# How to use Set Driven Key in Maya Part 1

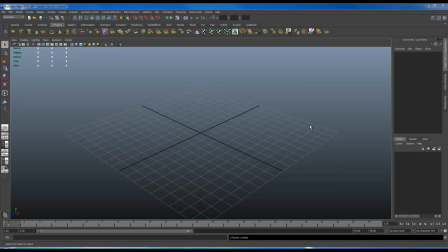(0:00)
Hello, my name is Lin. I'll be going over how to use set-driven key in Maya 2011. What I'll be doing today might not work in the older versions of Maya because in the previous ver the older versions of Maya, you were not able to actually change the graph editor for your set-driven keys.
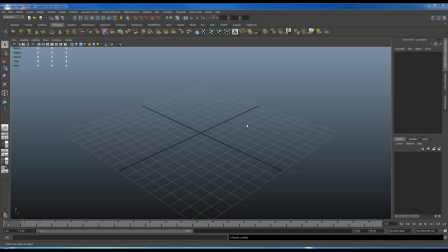(0:17)
I'm not quite sure which version they started adding. I think it had been either 2008 or 2009, but I know the ones with the single digits, they did not have this.
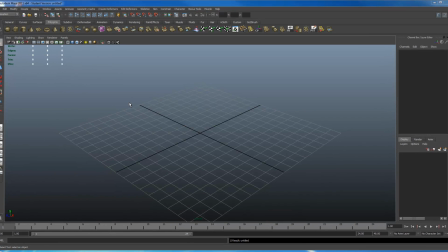(0:28)
So what is set-driven key? I'm going to create a sphere or a cube here. So I'm going to use a sphere. Set-driven key is the ability to add pre-baked animation or pre-created animation inside an attribute on the side.
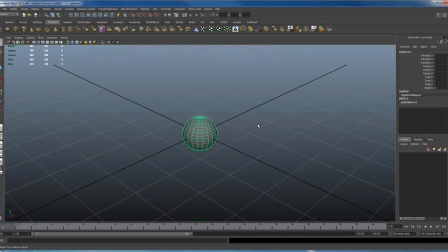(0:43)
To show you an example, I'm first going to create an animation, and then later I'm going to create that animation inside one of these attributes. This way you can see how they're perfectly linked. So I'm going to make a bouncing ball. This is always a great start with.
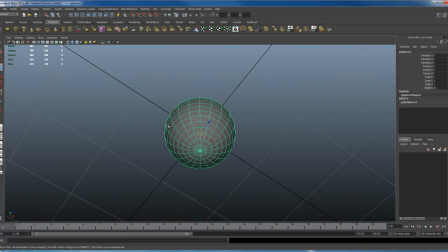(0:57)
So let's have this ball on top of the grid. I'm going to hold the letter D and the letter V down. Then we're going to move my pivot and snap it to the bottom of this sphere. I'm going to hold the letter X and move that up to snap it exactly on the top of the grid.
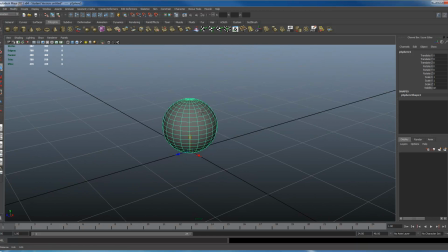(1:14)
Freeze my transforms and delete my history. So I want to start with a simple bouncing ball animation going up and down. I'll have it to be a 20 frame animation from frame 0. So there we go.
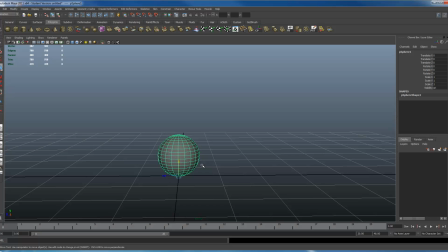(1:33)
At a starting position, I need this ball to be flattened. So I'll be taking scale Y and taking this down. I'll make it a 0.5. I like things to be all nice, perfect numbers. And if it were to go down 0.5, it would have to spread at a 1.5.
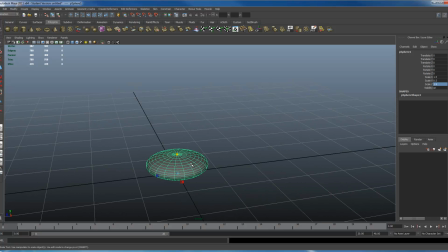(1:53)
That way, we have the right amount of volume being displaced as it flattens. I'll select all of these. Key selected. And for Y, I'm going to key this too. That way, on the starting position, it's on the ground. I also want it to end in the exact same location. So holding Control to click the rest of these.
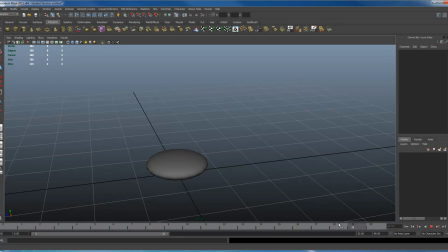(2:10)
Right click, key selected. So at frame 10, I need this ball to go up in the air. I'll move this up. I'll just use 7. That works pretty nicely. And now I'm going to make the sphere go back to normal.
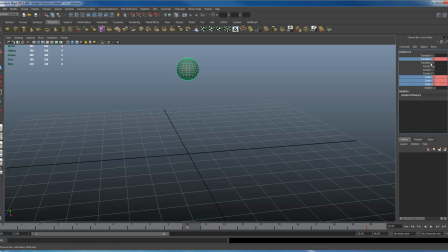(2:29)
Like so. With all of these channels selected, key selected. So right now our animation goes from flat, normal, flat. This ball also needs to stretch when it goes up. To play safe, I always let go in the middle, and I can always shift the keys back and forth.
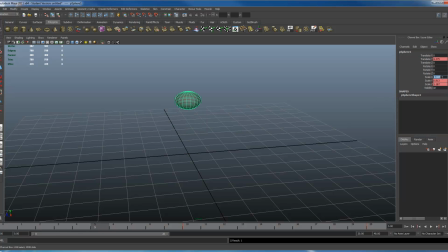(2:50)
So that would be 5 over here. I'm going to use a reverse value this time, so it's going to be at 0.5, 1.5, 0.5. So have it stretch as much as and flattened. Key selected. Being that I'm not changing anything on Y, I'll keep it the same. So it goes stretched, normal.
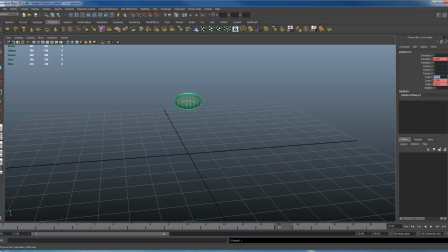(3:09)
It's going to stretch again at frame 15. So 0.5, 1.5, 0.5. Key selected. Now if I play back this animation, make sure I'm going to play this back at real time.
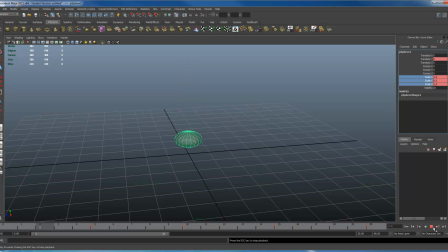(3:25)
It looks kind of odd because technically speaking, that stretch should probably happen before it hits. So if it's exactly in the middle, it seems like it takes a little too long for it to happen. So you can shift the frames back and forth if you want to.
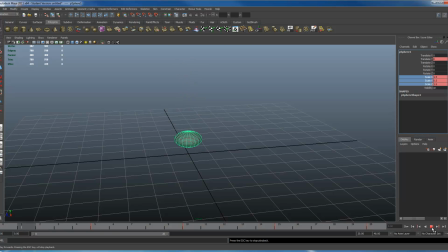(3:41)
Right now this actually looks kind of decent, not too bad. I want to shift it back a little bit. So I'm going to Window, Animation Editor, Graph Editor. I can look right in here.
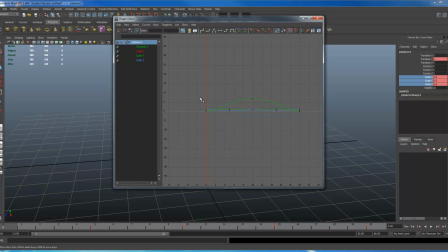(3:53)
I see all my keys inside. So I'll do it with my scale XYZ. Because I want to shift this back a little bit. So I have this selected. Press W, use your middle mouse button, and I'm going to hold Shift down. I'm going to shift this back 1, 2 frames.